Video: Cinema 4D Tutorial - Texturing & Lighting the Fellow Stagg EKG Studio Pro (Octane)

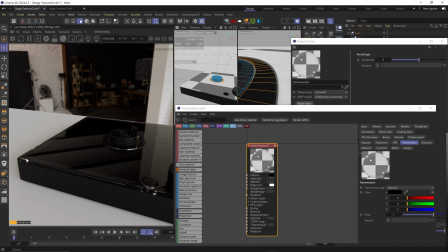12:23 There's this rectangular black artifact here. I think it's because our ray epsilon is too high, so Octane is kind of smooshing between the glass and the bottom part. So let's bring the ray epsilon down. There you go, that solved it. Let's turn on fake shadows. It looks great, but certain areas have a bit too much glassy refractions vibes to them.
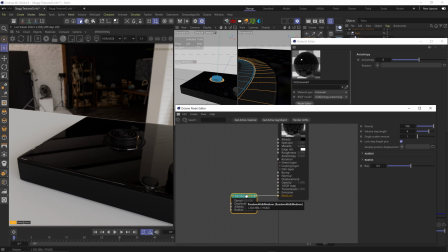12:41 Maybe if we add a random walk medium with no color, so it kind of adds this black tone to the glass. I mean, that looks kind of better, honestly. Maybe even reduce the radius. Yeah, I actually like this better than clear glass.
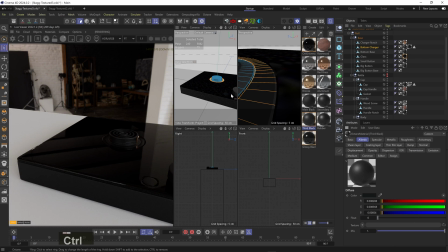12:54 Maybe brighten the charging port material a bit. Oh, and add this glossy black material to the base of the big button.
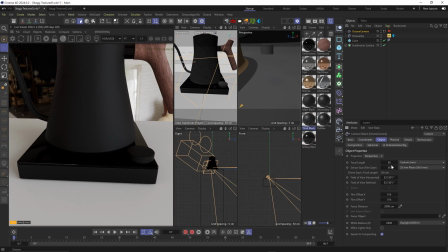13:03 Okay, let's start lighting the scene. I'll add a camera, focal length pretty long at 120 or so, usually it's more aesthetic for product shots.
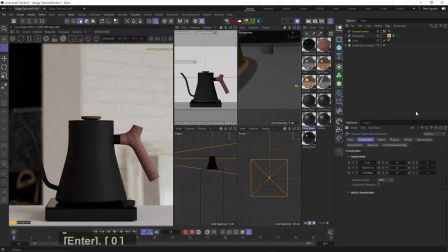13:12 Let's zero the x-axis of the camera and the rotation, and maybe make the camera point slightly down at the product.
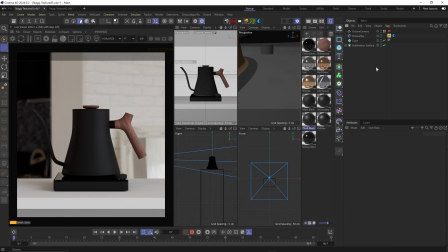13:19 I'll just round the edges of this floor cube, and I'll duplicate it and use it as a background wall as well.
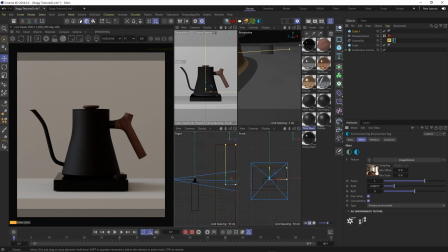13:29 And let me give some color to the background. Just a very simple diffuse material.
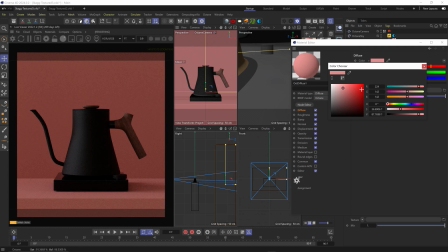13:34 I want the light to feel very fine and subtle. Not dramatic, not too fancy.
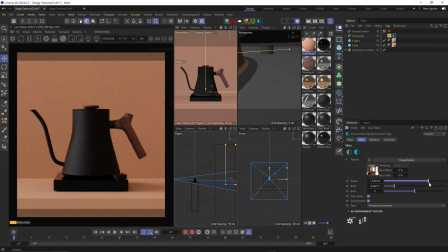13:39 Something that will fit the sophisticated and delicate aesthetics of the kettle itself. Kind of naturalistic.
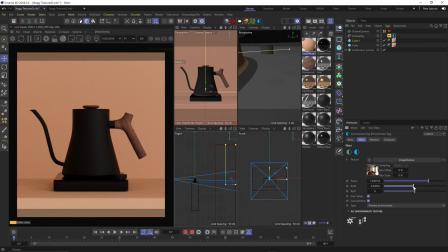13:45 A lot of shots of this kettle have just natural lighting in a kitchen setting and it looks good.
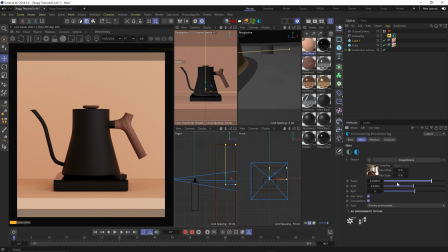13:50 And we can just kind of end up using nothing but an HDRI for that. But I want something cleaner and more controlled without all the complex highlights and shadows of an HDRI.
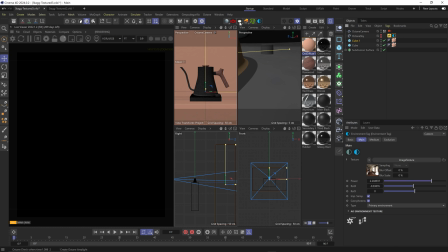13:58 So let's turn the sky off and add an area light with a target tag on it and use the kettle as the target.
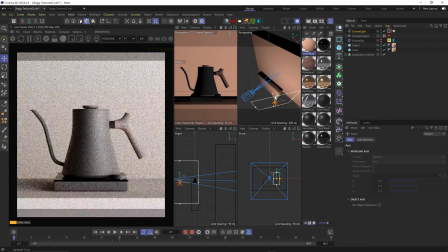14:05 So this will be our key light. Bring it somewhere here at a 45 degree angle and make it a bit narrower.
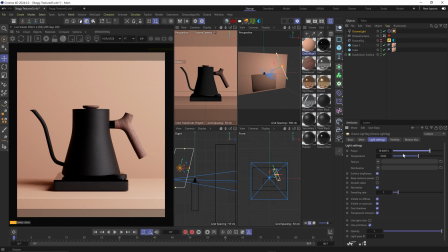14:11 Tone down the power and maybe make the temperature slightly warmer. That's already pretty cool. Let's duplicate it and place it above the kettle.
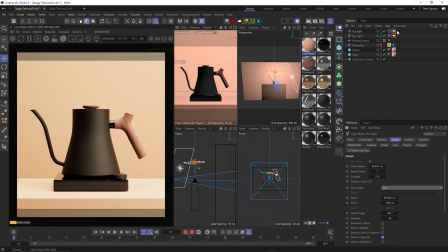14:23 Make it square ratio and maybe a disc shape. Let's actually convert it to an IES light and add a more focused IES spread.
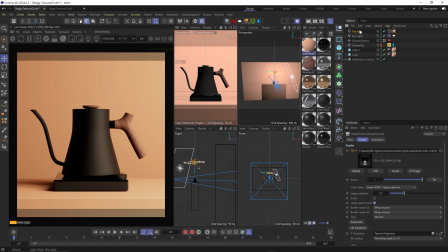14:32 Maybe this 3 lobe one. Let's move this wall back so it won't be affected by this top light.
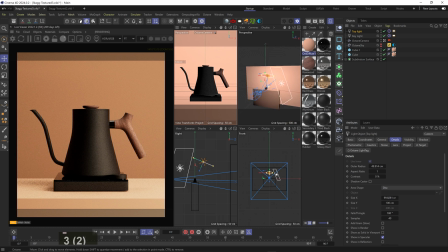14:40 And let's turn off the other light so we can see how the top light is behaving.
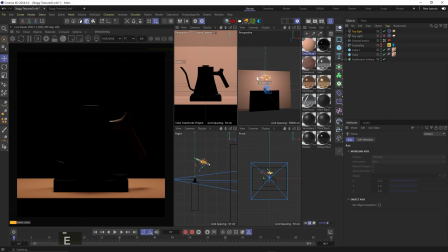14:44 So yeah, maybe place it slightly behind, a bit smaller, a bit stronger. Oh, I like this highlight on the handle. Yeah,
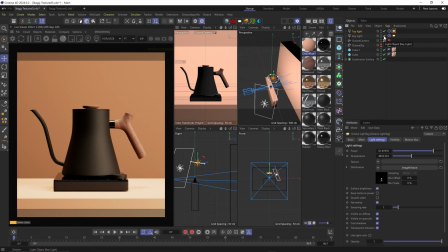15:00 That's extremely subtle and pretty, and kind of helps gently separate the lid and handle from the background without being too dramatic. If you know me, you know I love me some heavy rim light action, but sometimes it gets boring, and always ask yourself if it serves the vibe of the image.
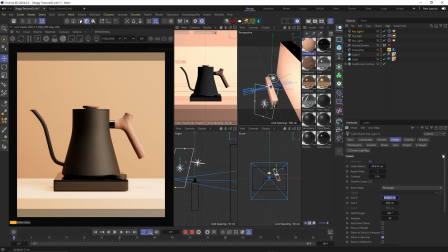15:15 A strong rim light just doesn't feel right for me here. Okay, let's duplicate this light and make it way smaller.
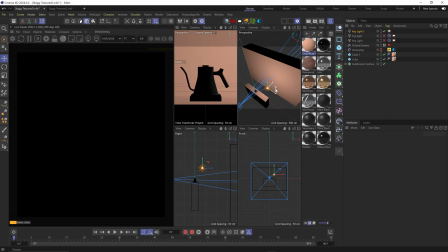15:20 Remove the target tag and move it back so it lights up the background. It's so small, so it barely has any effect, so let's turn off surface brightness.
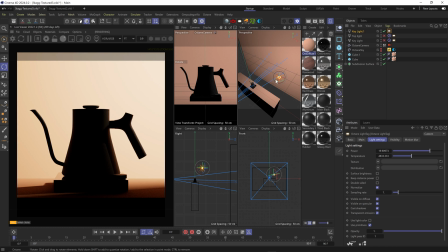15:28 And yeah, there you go. I want to really make sure this light isn't lighting up the kettle, only the background, so I'll rotate and move it away from the kettle. And I want to give it some strong texture, so I'll add an image texture to the distribution and use a gobo.
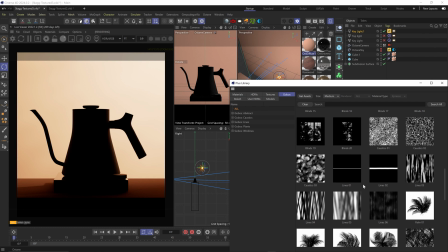15:42 I'm using the Grayscale Gorilla Gobos, but you can use your own images or a procedural noise texture like I showed in part 1 of my light series.
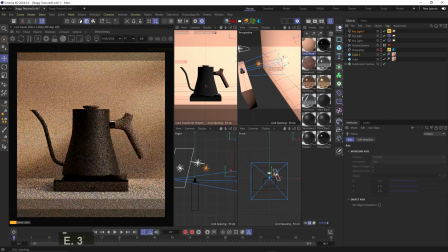15:50 That's pretty nice. Let's pull this light and wall more further back, maybe scale it down even more to make the texture more defined.
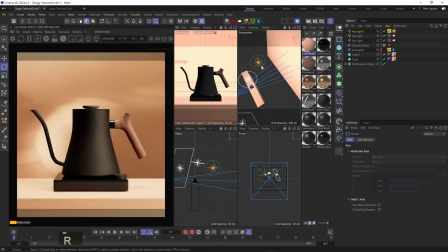16:01 Maybe there's a nicer framing I can find.
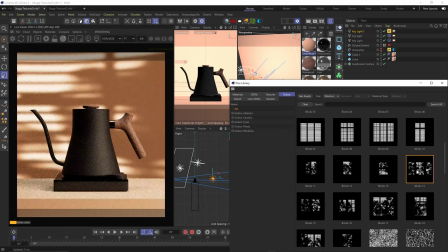16:07 Maybe a different gobo, this feels a bit boring. I like this window one, but maybe it's a bit too specific.
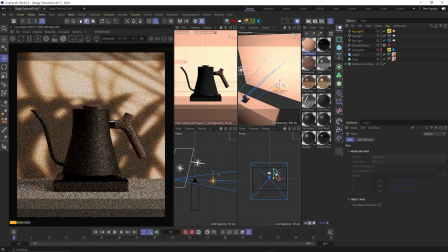16:15 Maybe this one. Yeah, I kind of like this. With this framing, nice.
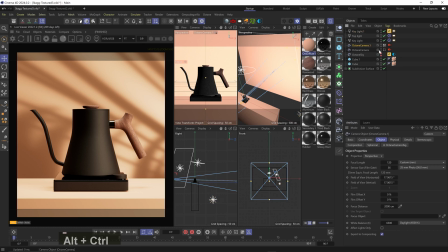16:22 I mean, this is great. Actually, there's one last thing I forgot to add. The digital screen on the glass.